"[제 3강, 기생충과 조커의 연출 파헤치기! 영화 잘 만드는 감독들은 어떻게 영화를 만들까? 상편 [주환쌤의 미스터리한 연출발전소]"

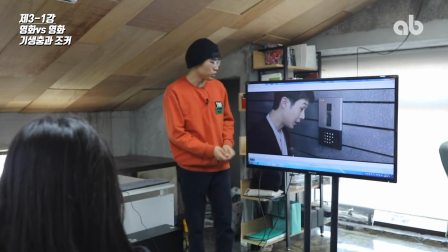(12:20)
이 장면은 뭐냐면 다시 기생충으로 돌아와서 이 부분은 맨 처음에 남자 주인공이
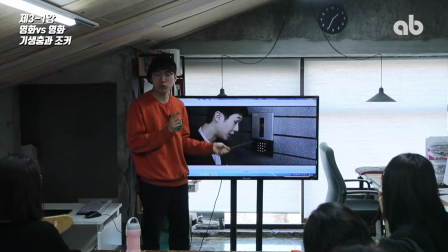(12:26)
과외를 자기 친구가 부잣집에서 하고 있었는데 그걸 대신해달라는 얘기를 듣고 간 거예요. 근데 자기 학력이랑 이런 걸 속여서 지금 들어간 상태예요. 그래서 이 친구는 지금 이 집안에 들어갈 때 비밀을 품고 들어간 거죠. 아까 쪼커 얘기했었을 때 옆모습 얘기했었죠.
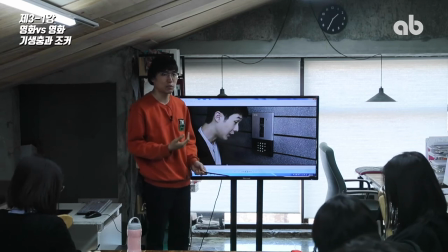(12:44)
여기서 이제 옆모습에 대한 얘기를 할 건데 옆모습이라는 거는 아까 말했다시피 이 캐릭터가 나의 정보를 절반만 보여준다,
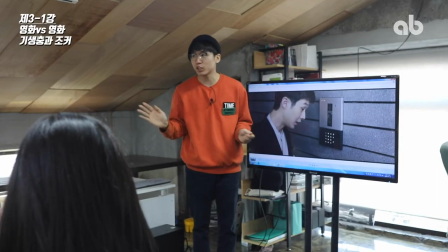(12:52)
반만 다 안 보여준다라는 뜻인 거잖아요. 이 캐릭터는 지금 이 집안에 들어가기 직전 그 다음 집 안에 들어가면서부터 계속 자기의 연기를 하면서 이 안에 있는,
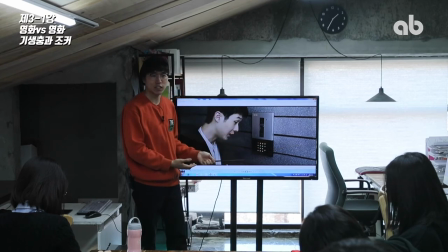(13:03)
그 집 안에 있는 사람들도 속이게 되는 상태가 돼요. 그래서 옆모습으로 계속 나오게 됩니다. 한번 볼게요. 아마 영화 봤었던 사람들은 놓쳤었던 부분일 텐데 맨 처음에 등장할 때에도
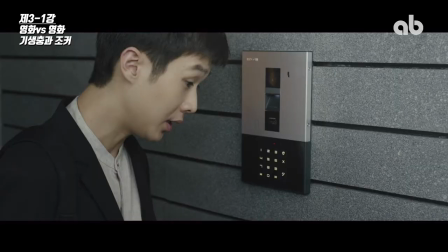(13:14)
벨을 띵동 누르고 이렇게 슥 들어왔을 때 옆모습으로 등장을 하죠.
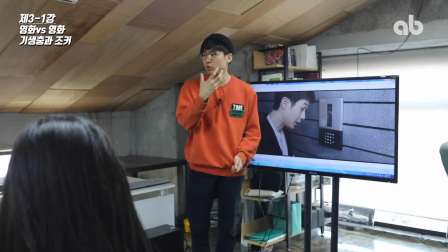(13:19)
이걸 이렇게 측사로, 이쪽에서 찍어가지고 측사로 등장할 수도 있고 뒷모습으로 나올 수도 있고 아니면 이
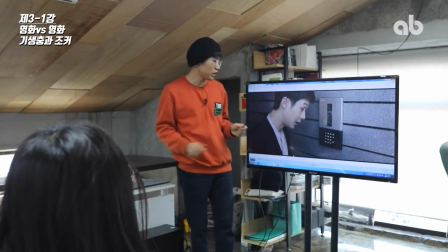(13:25)
안에 비친 정면모습으로 나올 수도 있을 텐데 이렇게 측면으로 들어온다는 거야 나는 이제 너희들
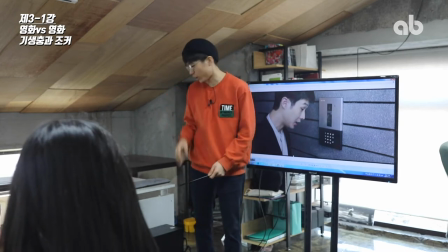(13:32)
속이겠어 나는 내 모습을 절반만 보여주는 거야 라는 뜻인 거지 상황이랑 되게 적절한 상태인
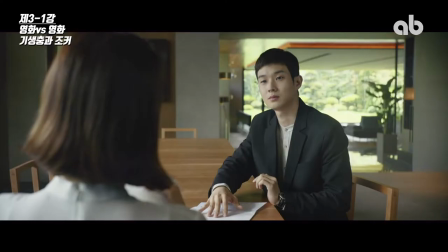(13:38)
거죠 이 집 안에서 정면을 보여주는 샷이 이 이후로는 쭉 옆모습으로만 나와요
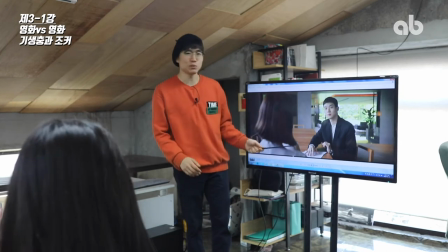(13:44)
이 장면은 왜 이렇게 정면으로 찍었냐면 지금 속이기 직전 단계예요 지금 여기 있는
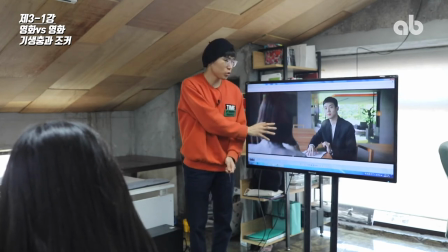(13:51)
조효정님을 처음 만났고 속이기 전에 지금 손 안절분절하고 있지 이 다음에
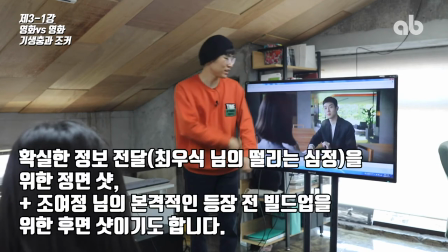(14:00)
어떻게 하냐면 이렇게 팔짱을 끼고서 이렇게 앉습니다 불안하다는 뜻이지 사람이 얼굴 표정도 약간 경직돼 있죠 약간 불안불안한 표정이죠
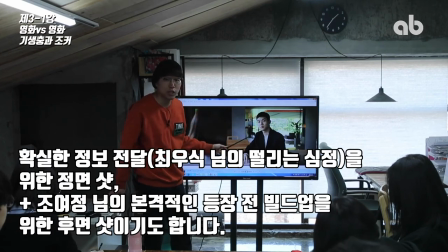(14:08)
그래서 이렇게 이 장면에서만 이 캐릭터의 감정이랑 상태를 보여줘야 되니까 그래서 정면으로 나왔다가
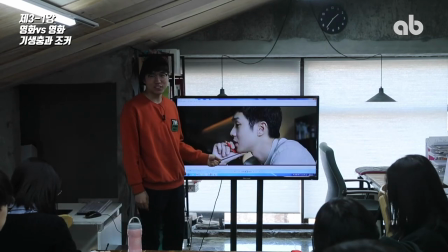(14:15)
그 이후에 유명한 장면인데 기세가 중요해 씬입니다.
기세가 중요해.
이제 여기 이 부잣집 아까 조효정님의 딸이 있는데 그 딸을 이제 수학과외를 시켜주는 거예요. 근데 이제 기세가 중요해 하면서 이렇게 맥박을 이렇게 하는 그 씬이 나오죠. 여기서는 계속 속이는 거야.
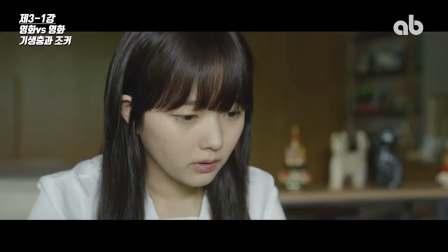(14:34)
그냥 아가리를 터는 거지 소위 말하는. 반면에 듣고 있는 딸 같은 경우는 본인의 이제 그걸 다 드러내고 있어요.
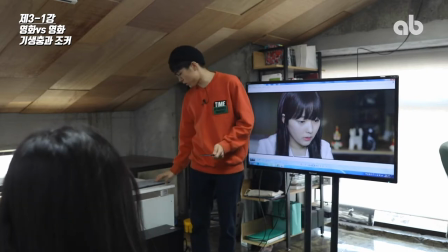(14:40)
측사 약간 정면 가까운 측사로 나오고 있죠. 하지만 남주는 어떻다? 절반만 얘는 속이는 애니까.
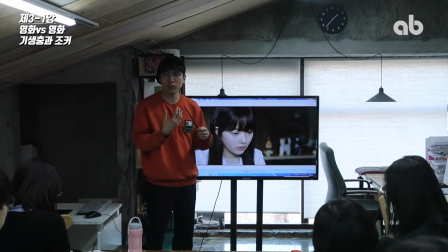(14:47)
서로가 이 캐릭터랑 이 캐릭터랑 서로 공유되는 정보량이 다른 거예요.
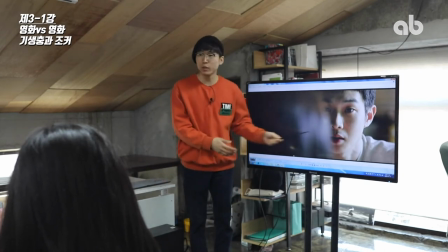(14:55)
다르다는 뜻이에요. 심지어는 정면으로 한 번 나옵니다. 남자 주인공이 나오는데 어떻게 나와요?
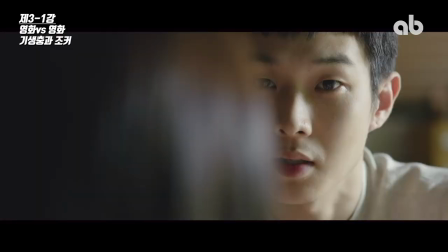(15:02)
얼굴 절반이 잘려서 나오죠.
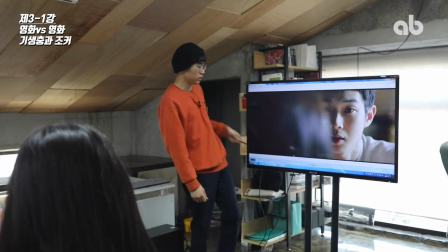(15:04)
지금 여기 앞쪽에 있는 이 딸의 머리에 가려져가지고 심지어 절반이 잘려서 나와요.
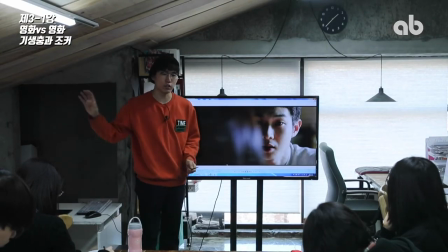(15:13)
봉준호 감독이 특히 호리젠탈 앵글을 적절하게 잘 쓰는 감독 중에 한 분인데
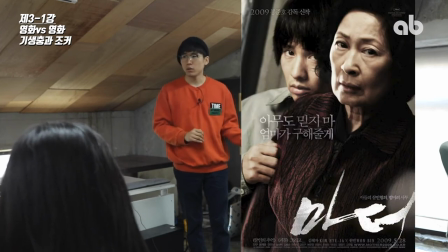(15:21)
이런 비슷한 씬이 이전작인 마더에도 나옵니다 마더 보면 원빈님하고 김혜자님이
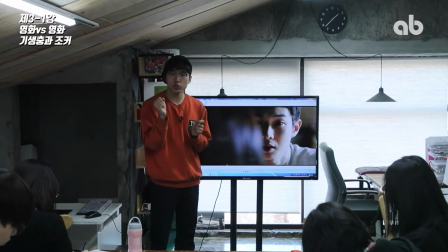(15:30)
모자로 출연하는 영화가 있는데 거기에서 원빈이 김혜자님을 대할 때 항상 옆모습으로 나와요
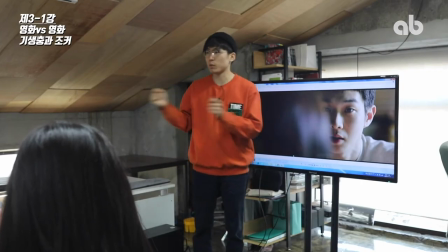(15:39)
보면 제일 유명한 장면이 원빈이 감옥에 갇혀가지고 김 회장님이 면회를 와서 얘기를 하는데 시종일관 계속 옆모습만 보여줍니다.
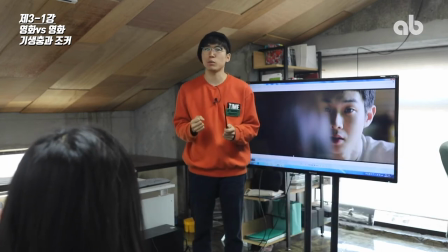(15:48)
김 회장님한테 그리고 그 이전 단계에 뭔 일이 있었냐면 감옥 안에서 싸워가지고 얼굴 반이 다치는 상태가 됐었어요.
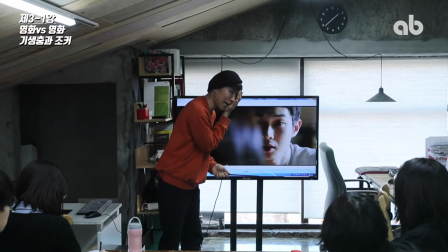(15:56)
계속 옆모습으로 보여주다가 여기가 아파가지고 가린 상태에서 이렇게 김 회장님을
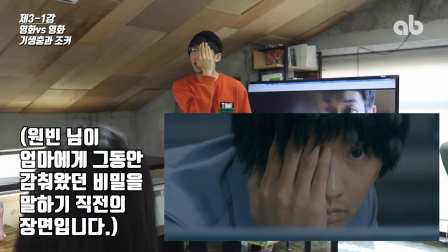(16:02)
보는데 정면샷인데 얼굴 절반을 가린 상태로 나와가지고 사실상 측면이랑 다를 바 없는 장면으로 나와요.